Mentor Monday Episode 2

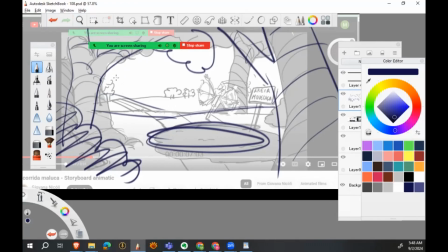499s
Here's another rolling hill and some little trees back here.
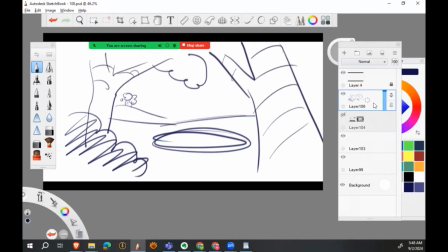504s
Okay, let's turn off your background. Now, here we are. Your little Nibel can come running up. And he stops right here. And he looks at the mud puddle.
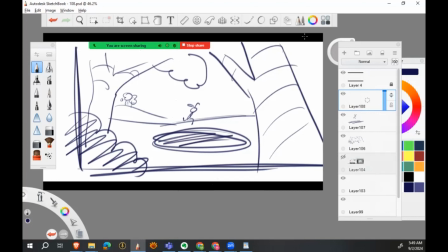519s
Also, our framing is this. Let's see, maybe we can have that.
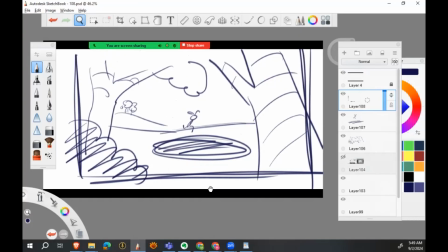525s
There we go. So there's our framing top right there.
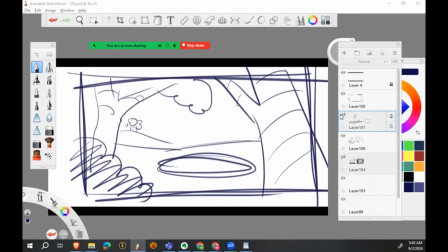530s
Now, if you look at what I've done here, you can see, let's see, we'll take the rabbit dude out, and he's going to be right here. He's going to see the mud puddle. What we've done is this points to him.
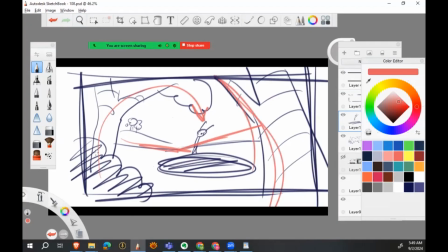545s
The dip in the stuff points. This blocks your eye from leaving. These bushes, all these little bumps, everything points our eye right here. And that's how you make your story drawing, excuse me. That's how you make your composition strong. And so it leads the eye to where you want them to see. Go back.
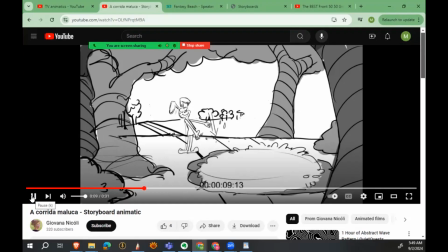567s
Oh yeah, there was a sign. I forgot about that. All right.
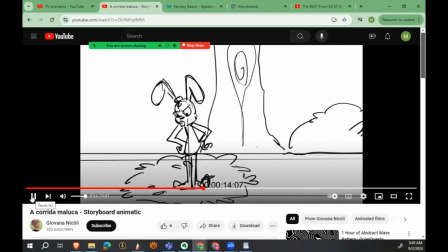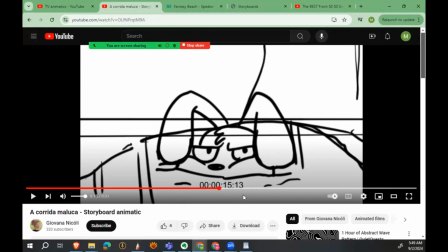577s
This shot, a lot of tangents. You don't want tangents in your story drawing.
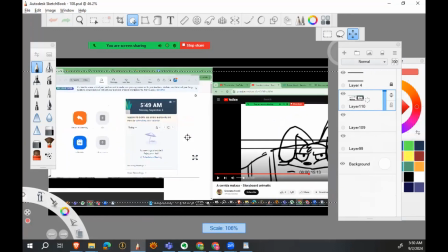584s
They just distract the eye and make you look at a spot that you're not really wanting to look at.
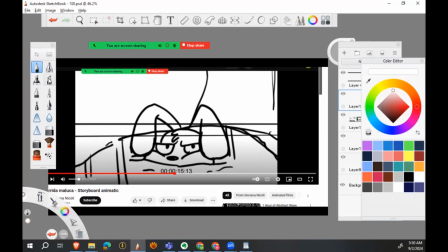589s
Now, this would be a really easy fix. All you got to do is just take, paint out your character. Dum, dum, dum, and a little bit of airspace between the stuff he's looking at, and you could even like
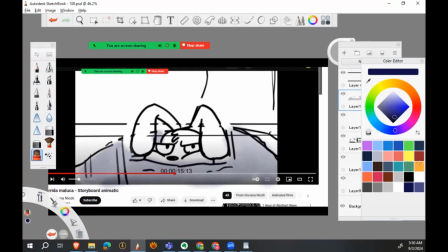607s
shade in the mud just so it reads a little stronger. Also, a couple more tangents I didn't paint out.
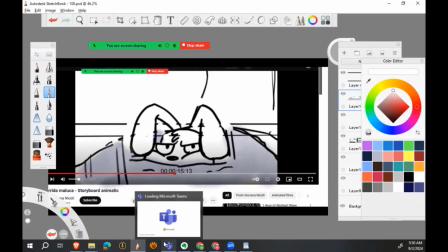614s
Here we are. See how that makes it. Let's see.
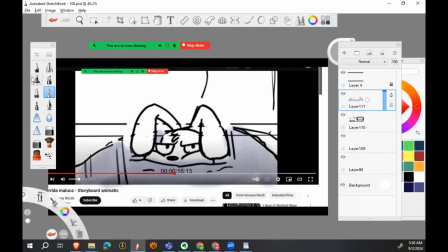620s
See the difference there? Just easier to look at. Very simple fix. I would even suggest that you put the tree over here, not here.
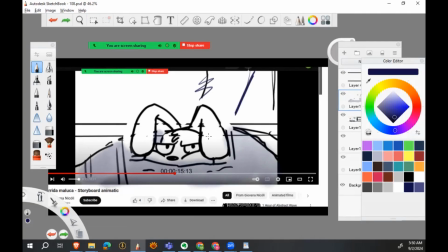629s
And that way it also points to the guy. All right, good job. Next, we have Shanik. And Shanik, by the way, your board is very long, which I'm impressed. Like 10 minutes, that's awesome. I was totally understand everything because it's a little bit of a language barrier for me, but overall, nice. Let's get to it. So
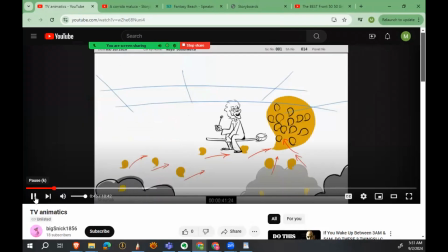656s
the spot here where the guy's flying over the mango grove and getting all the mangoes.
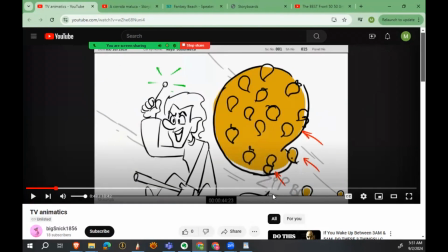661s
Okay, in this particular shot, as the mangoes are coming up,
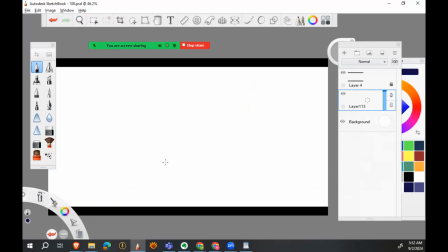669s
and he's flying through the air on his broom. Let's see here.
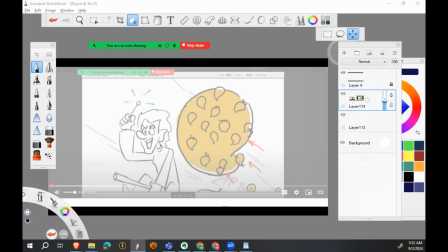679s
What I think you should do is make every time mangoes keep coming up, this thing gets bigger and bigger. And so it's like filling the frame. And then of course you would have your dude here in the foreground where he's like, haha,
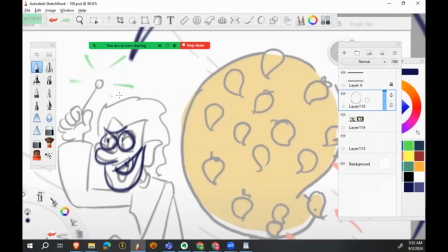698s
I'm getting all the mangoes and no one else can have any.
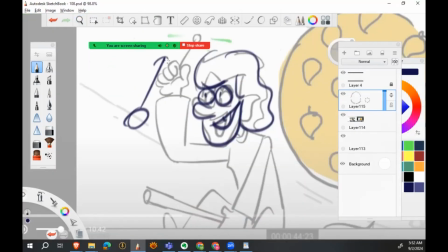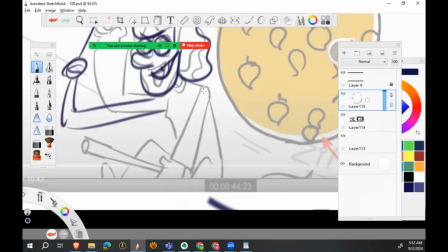Let's see. This is actually a good place in where thing is. So here's his.
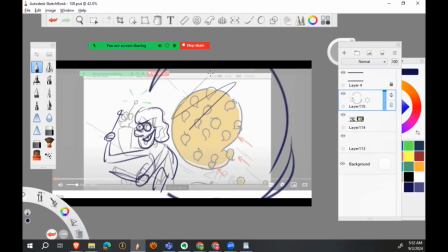716s
That might look a little phallic, sorry, but make this mango pile get bigger as he flies through the air.
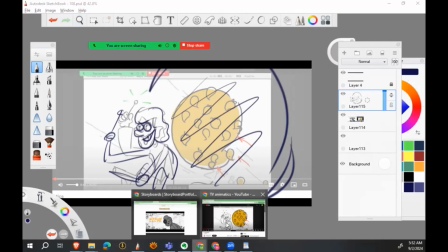722s
There's one other spot here that I want to show you. Talk about.
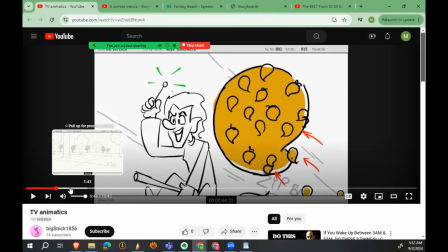728s
Let's get to the spot 116, I think is where.
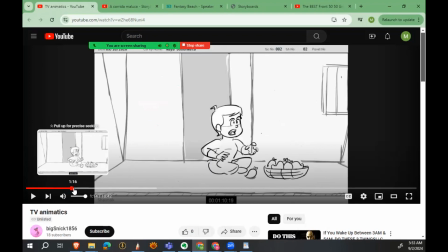736s
Yeah, that's it. One second, get there. Okay, here. This little kid.
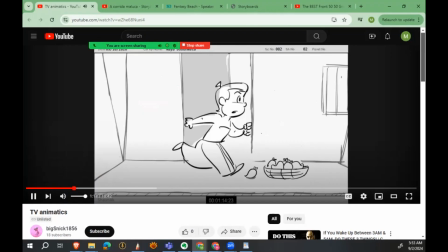741s लगता है किसी को मेरी मदद की जरूरत है.
All right, when he gets up and walks away or runs away.